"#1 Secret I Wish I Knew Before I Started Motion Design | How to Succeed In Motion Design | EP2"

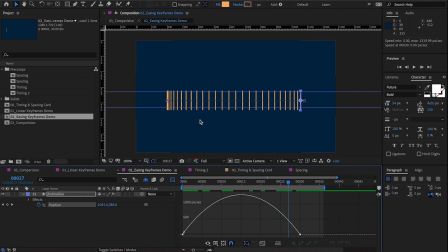4:18 Now, once we make a default easing, you can see the spacing of the frames changed. Now we have more of the stick in the beginning and the ending on the animation, meaning they're moving slowly at the beginning and then moving slowly at the end. Now let's drag this curve here,
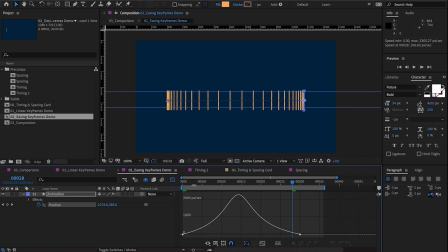4:37 make it more dramatic, and now let's see what we have, what the animation looks like. Without changing the timing, it's still 30 frames, you can feel that the animation actually looks faster.
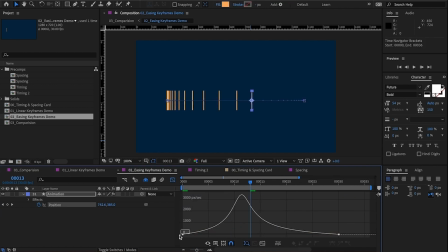4:52 If I make it even more dramatic, just drag this all the way, like this. Let's see what the animation we have.
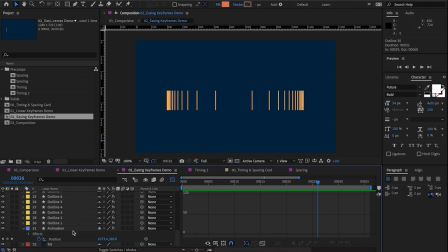5:08 Now I can click on this hide all button. I can hide all these interpolation, just seeing the two frames at the beginning and the end, without seeing any the in frames,
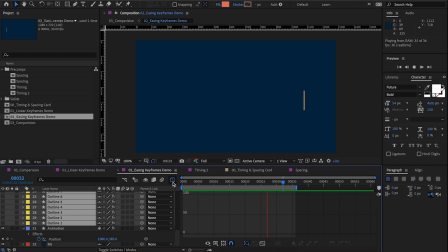5:22 this is what the animation looked like. You can see it's got much more energy and then it's got character to it, it doesn't look so boring anymore.
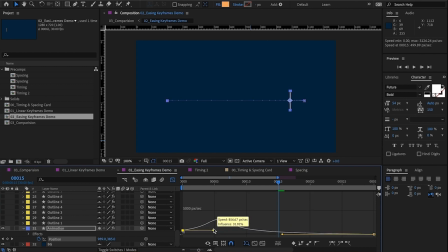5:31 So this is a curve that we get here and let's see if I change the curve like this, make it faster at the beginning and then slowly coming to the end.
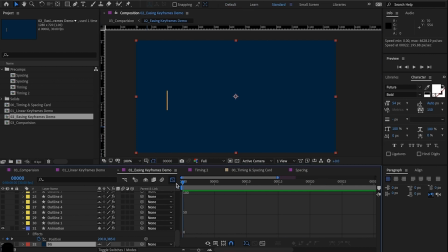5:46 Let's preview this you can see now the stick move moves fast at the beginning and then slowly comes to stop another thing is right now you can see at one second zero frames I have this
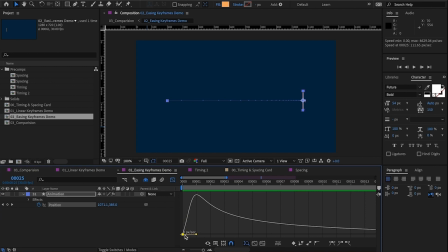6:03 curve all the way at the bottom here this is a speed graph meaning as zero second the speed of this object is zero however if I drag this up here that means the object already has a speed coming into the frame
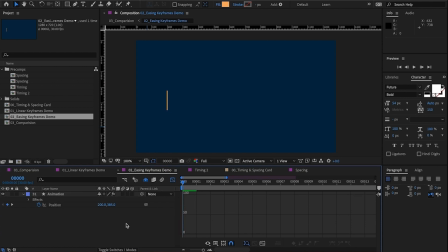6:20 so that it's not starting from zero let's preview this and now if we have a curve like this the stick is gonna move slowly at the beginning and then very fast at the end let's preview this so
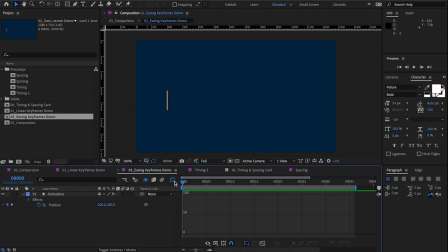stop very abruptly now you can see with the changing in spacing we can get so many different options to our animation
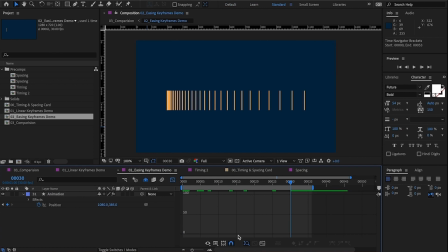6:57 this is what the in-between frames look like with our curve looking
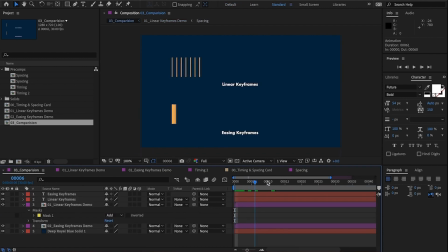7:04 like this if we show the comparison here on top we have the linear keyframes and then at the bottom we have the easing keyframes however at the bottom we can modify the spacing of the frames however we want and achieve so many different possibilities to our animation.
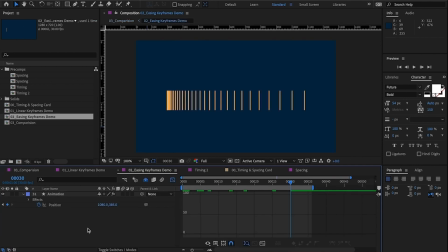7:23 So that's what I wanted to show you. I wanted to show you how many options you have with manipulating the spacing of the animation and what we can achieve. Once you're familiar with the graph editor and be able to adjust it with purpose,
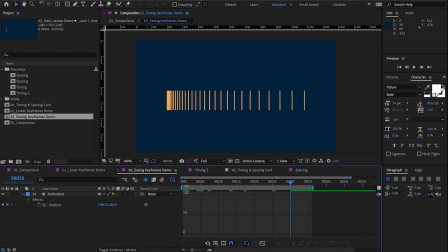7:37 you will have full control of your timing and spacing and be able to take responsibility for every single frame of your animation. Thus, animate anything precisely to do whatever you like. Not only that, you will have the confidence of knowing you can do anything you want and not limit it to the two keyframes
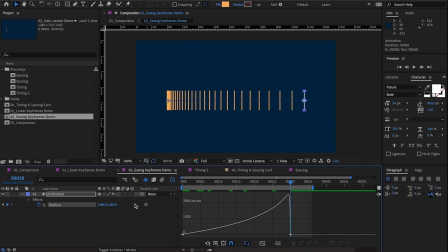7:55 and the system default EZEs or use plugins to get the desired look. You will be able to achieve everything and anything manually with Graph Editor. You can really exaggerate the spacing in animation,
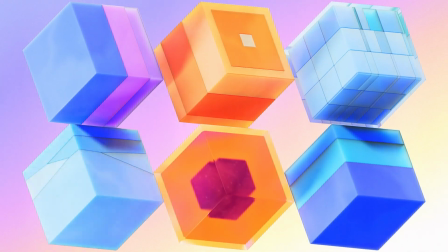8:07 getting more contrast between the slow and fast part of the movement, and this is a great way to make animation more appealing.
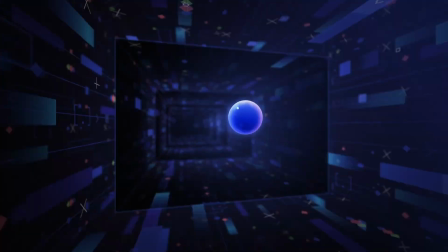8:14 Same timing, different spacing, completely different feel and vibes.
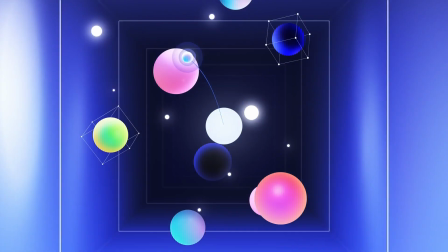8:17 And now you know the difference between timing and spacing, which quite honestly, I didn't know until I've been animating for 5 years. Using good timing and spacing in your animation can really take you very far.